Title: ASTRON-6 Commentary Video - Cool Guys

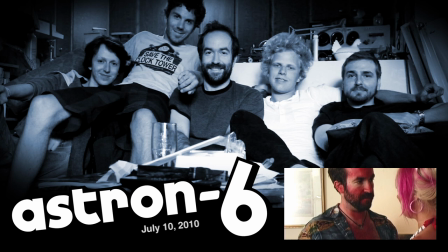744s
What was done well is, even though the hotel room stuff was shot bad, the lighting to make it look like daylight's really good.
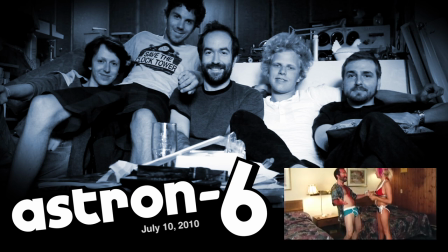752s
This lighting is great. The lighting in the suicide scene is garbage. Yeah. And that's actually...
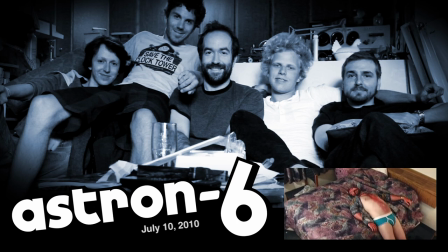756s
Stebby did a great job lighting this. Did he light this? He lit the morning scene, which is great.
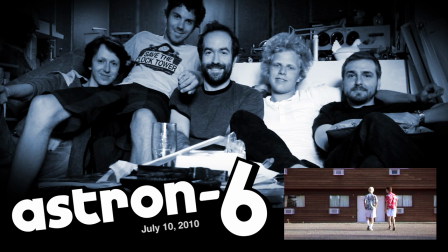761s
A great joke from Jer there. Only 16 more minutes of this bullshit. Nobody ever really catches it. Two different hotels in Kenora? Well, now they're gonna catch it. Yeah, I color corrected that hotel to look like the same hotel. Two different hotels in Kenora because not only did we get kicked out of every location...
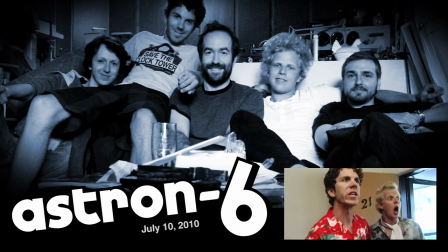777s
I'm wearing a prosthetic dick to make my penis look smaller. That doesn't...
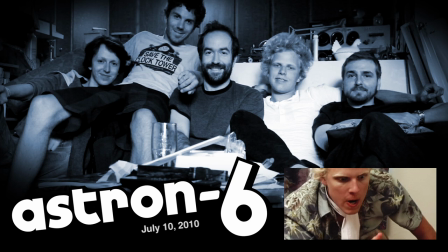782s
That's not a thing that exists. I was telling something interesting, Adam, and you... You fucking...
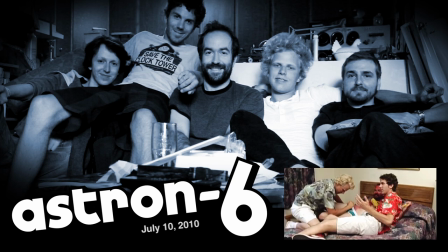787s
Not only did we get kicked out of any location we tried to film a scene in,
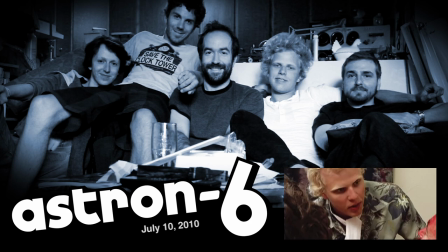790s
and we pulled up to shoot an establishing shot of that one hotel, and we were asked to leave.
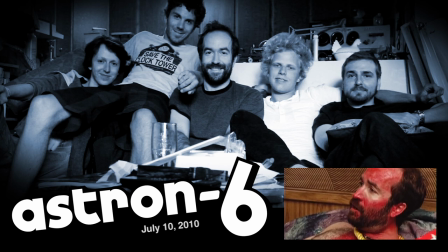796s
And so that's why there's two exteriors. That guy would not have even known what we were doing at that point.
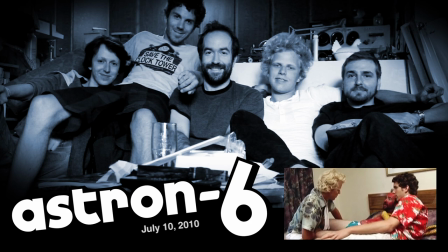802s
He just didn't want us there, period.
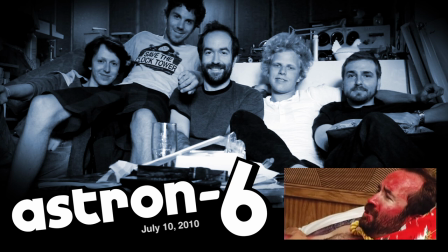803s
So it's badly communicated in this movie, but Murphy supposedly hurts his neck trying to hang himself, and that's why he has to wear a neck brace.
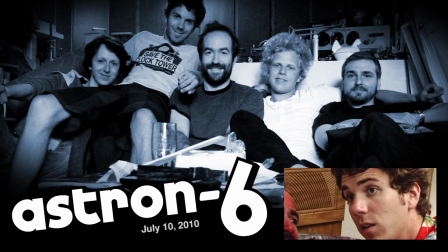812s
And he also supposedly hurts his knee, tripping over the dead hooker, and that's why he wears a knee brace.
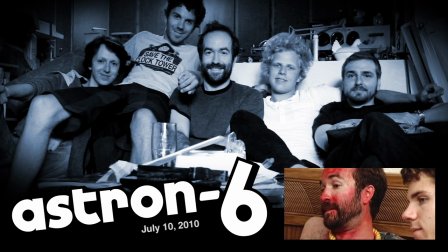818s
Connor's shirt matches the drapes. It's also badly communicated that you're a big RoboCop fan.
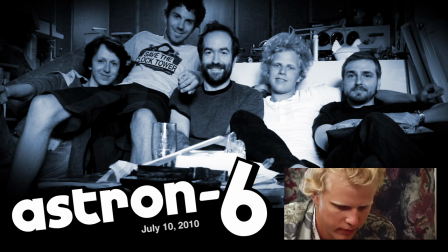823s
Yeah. That's why my name is Murphy. Because I'm in this scene called Larry, and that's probably confusing to people,
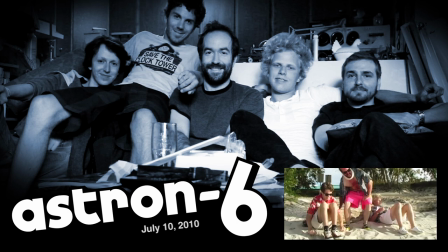828s
but there was an exorcised joke about liking RoboCop. Well, I put in that effect of the roof breaking. It, like, works fine. You always fucking worry about the neck brace, but it's like, I've never had someone...
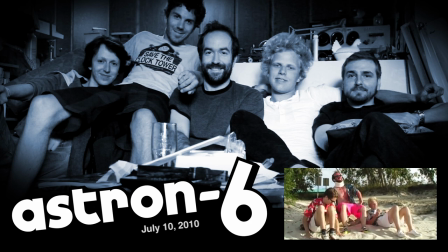844s
I don't think people even care. Like, they don't question the neck brace or the... No one's ever been like, what the? This is real. This is improvised and funny. You can actually hear me laughing behind the camera once we start to grapple. Jarrett is the worst at laughing and ruining takes for laughter. He has the ugliest laugh.
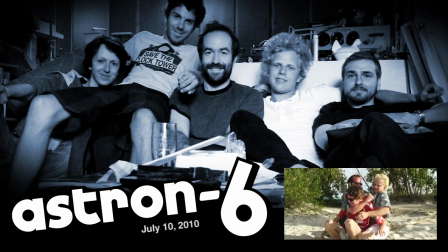862s
And I was genuinely concerned that I had thrown sand in Connor's face there. That was a breaking character.
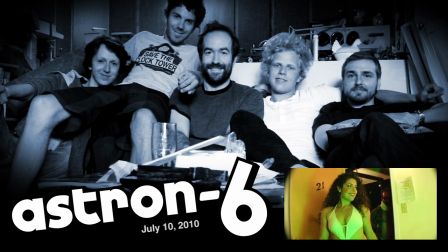869s
This is back at that hotel night from hell. It just wouldn't end. Yeah, this is around the end of the day.
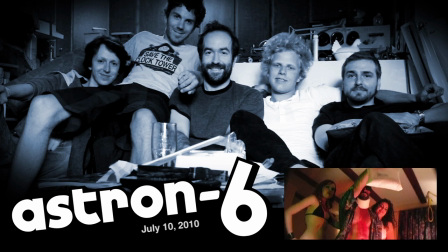875s
This is the first night we ever met Heather Sims there. Ever.
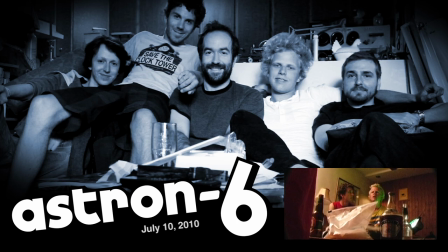880s
Yeah, this is also the exact time that Joe showed up and we thought he was the police Yeah, the best time to show up when we were had coke on our faces Three in the morning probably.
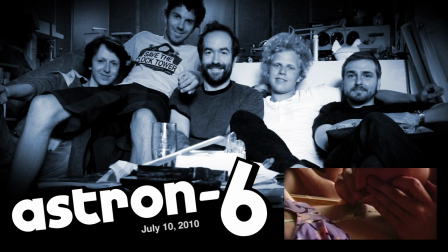891s
Oh, what happened Heather's face? What the H? Snorting cheese there
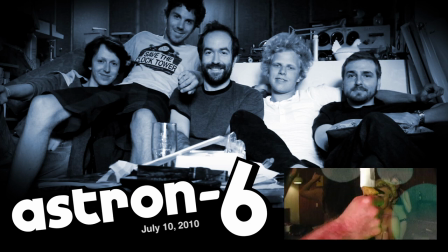900s
Adam had the great idea that we should use powdered milk for cocaine in this scene
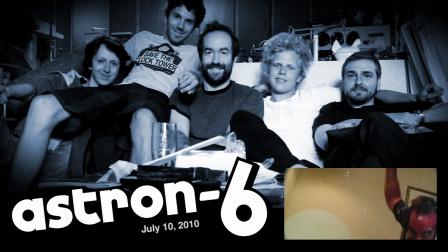904s
and it turned out to be the worst idea not the best idea it
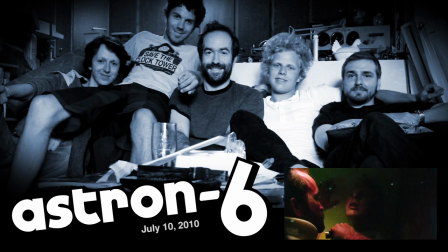909s
was among the worst idea this is me doing Michael J Fox and Back to the Future 2 and that's what he's doing Michael J
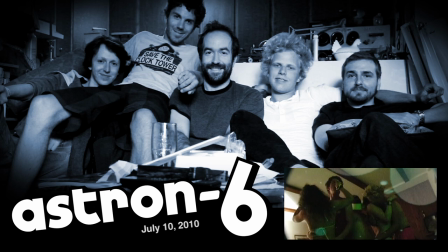917s
Fox and Teen Wolf the inspiration for half this movie is that one actor Jare wrote this joke
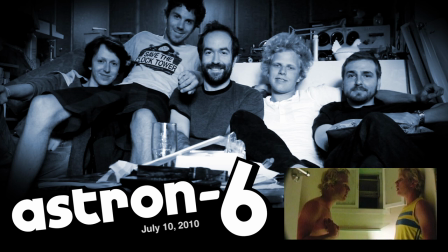925s
which is my favorite joke in the whole movie this is a joke that I always get complimented on
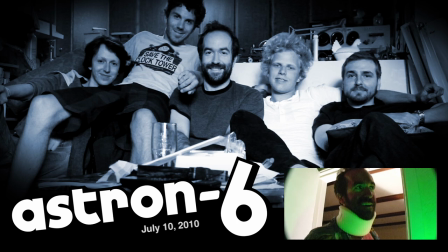931s
And I always take credit to give you credit, Jared. Well, yeah, okay.
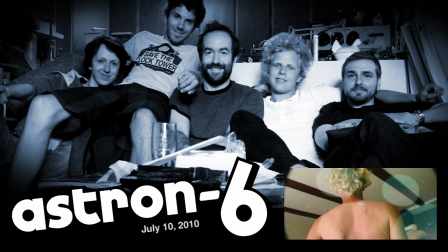937s
I take credit for the whole movie. A lot of this, uh, Adam gave me some stock footage that he took of his lava lamp for some reason,
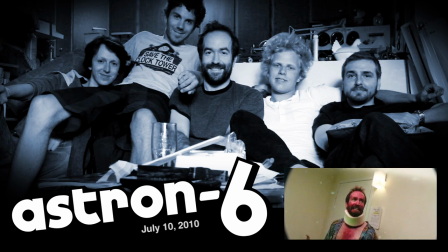944s
and so I overlaid it over this, and I think he gave it a nice psychedelic quality.
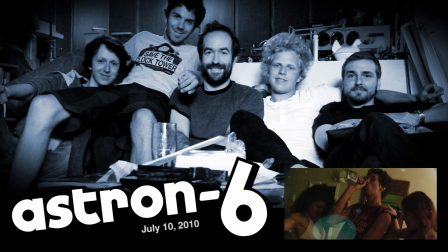949s
I don't know, guys. I don't know why I do a lot of things. That was improvised by Matt and Connor.
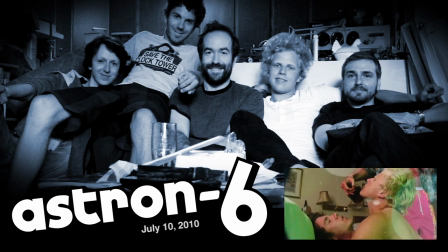955s
Yeah, I remember filming Matt and just thinking of God, this is... Okay, homophobic, wow.
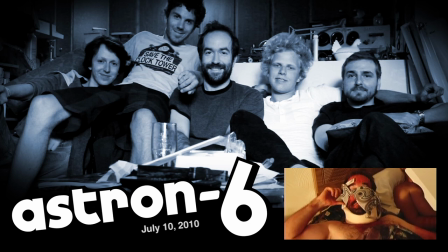962s
Wow, 2010, and you're still acting like this. It's out there, Con. It's true. And here is Stebby's very good morning lighting. Yep, very good job. And this is fake. This is like 3 in the morning. There's no light outside, and he's just got a big light aimed at a gold reflector.
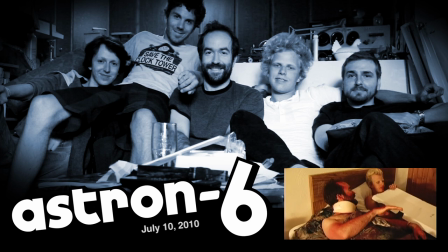976s
That's it. It really does feel like morning, even though, God, it was an awful late night.
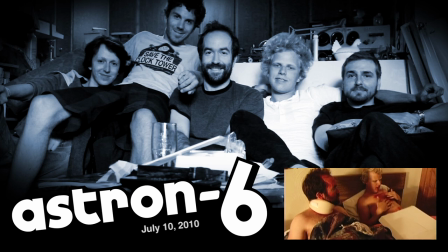982s
And I was so covered in sweat and so tired.
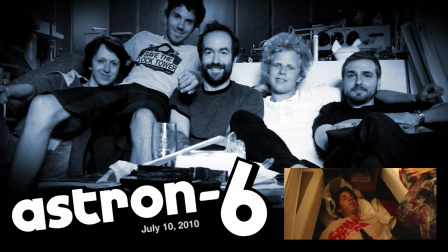985s
I remember that this is all mostly filmed in one shot because everybody wanted to get out of there and I remember convincing myself.